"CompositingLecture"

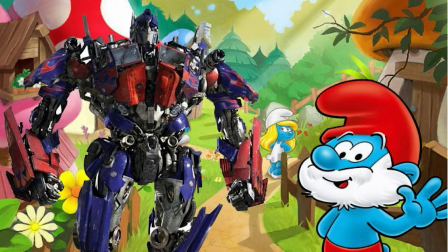8:12 Does this image have a high or low sense of verisimilitude? Take a look. Ponder the question. I'll give you a second.
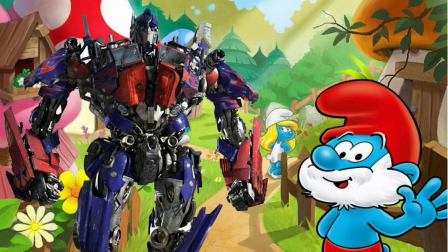8:28 If you answered low, you are 100% correct. Let's try and figure out why. Now, as we look at this image, we notice something is very wrong. This is some bad photoshopping.
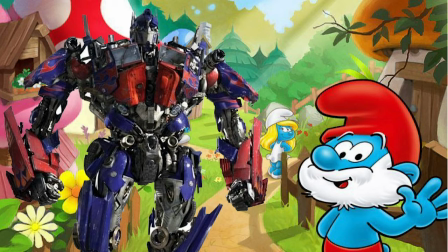8:47 And when we speak of verisimilitude, we want to create a mise en scène that is believable. In this example, do you believe that the movie version of Optimus Prime is visiting Papa Smurf?
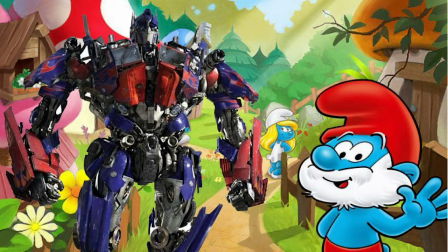9:05 Not so much, because it stands out completely. It's a three-dimensional rendered image as compared to the whimsical hand-drawn nature of the Smurfs.
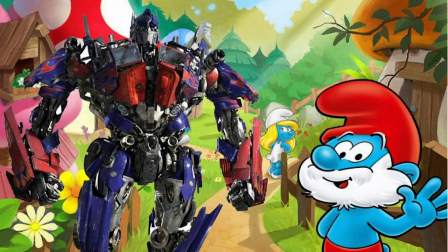9:22 We notice a huge contrast in aesthetics. This contrast is what keeps us from believing in this world. And we believe it's the Smurfs' world because look at the background.
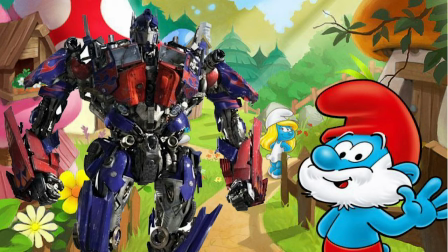9:38 It's all painted in a very similar manner to the way the actual Smurfs are painted. The Smurfs are at home, but the robot is the invader. But what would happen if we changed the aesthetics of the robot?
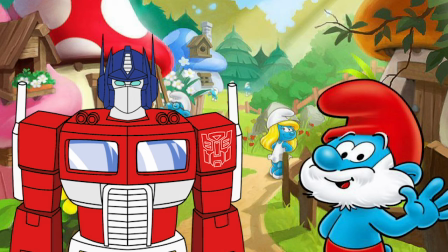9:59 by using a different image of the same character, rendered in a completely different way, the verisimilitude ticks closer to something that we can believe is happening. This 80s version of Optimus Prime
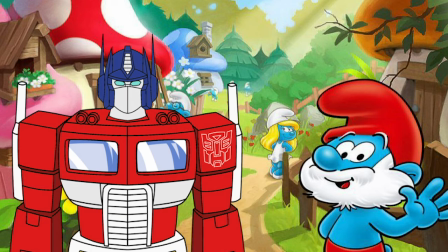10:16 visiting the Smurfs cartoon, which was also made in the 80s, seems like a more natural fit than the big, scary, hard-edged robot in the previous pictures. Here we can believe they're coming together just to have a nice chat
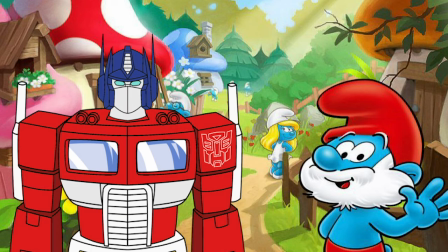10:36 and smurf along into the smurfiness. Let's hop back to Méliès's The Mermaid for a second. Although everything in his scene is not photorealistic,
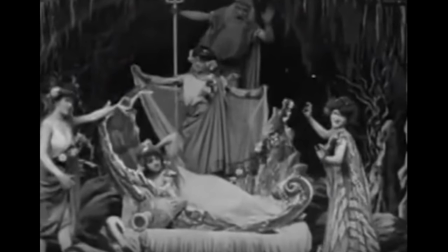10:55 obviously they're painted panels of wood, they work together in such a way as to knit together a believable,
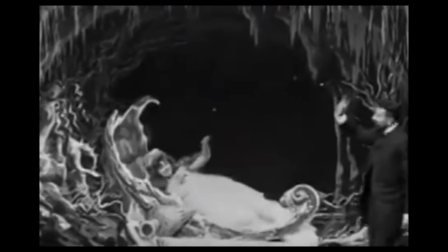11:04 unbroken fantasy landscape.
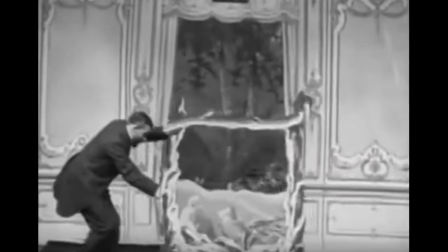11:08 We believe in the image because the rules for the image are solid and complete.
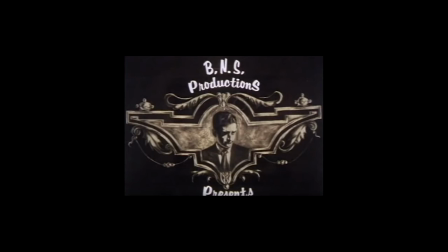11:19 Now don't worry, for this project you shouldn't be worrying about creating a
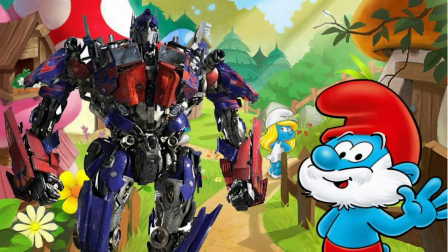11:24 photorealistic mise-en-scène to generate verisimilitude. Your world is going to have its very own aesthetics. But remember, once you've generated a set of aesthetics,
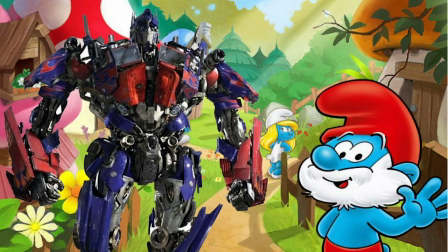11:39 it's important to stay tightly within those to create the sense of verisimilitude. Because remember, if the movie version of Optimus Prime came to the Smurf village, chaos would ensue.
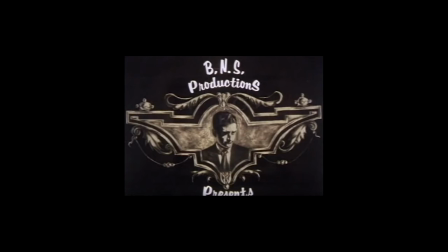11:58 I'd like you to pause now and take a look at a really cool film by Corey Maccabee.
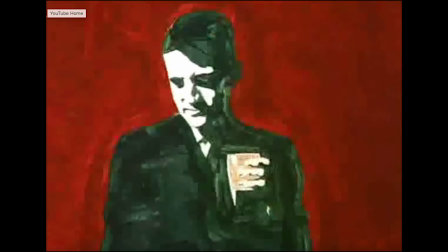12:05 The movie's called Billy Nair, and it's a rotoscoped movie that uses paint on glass.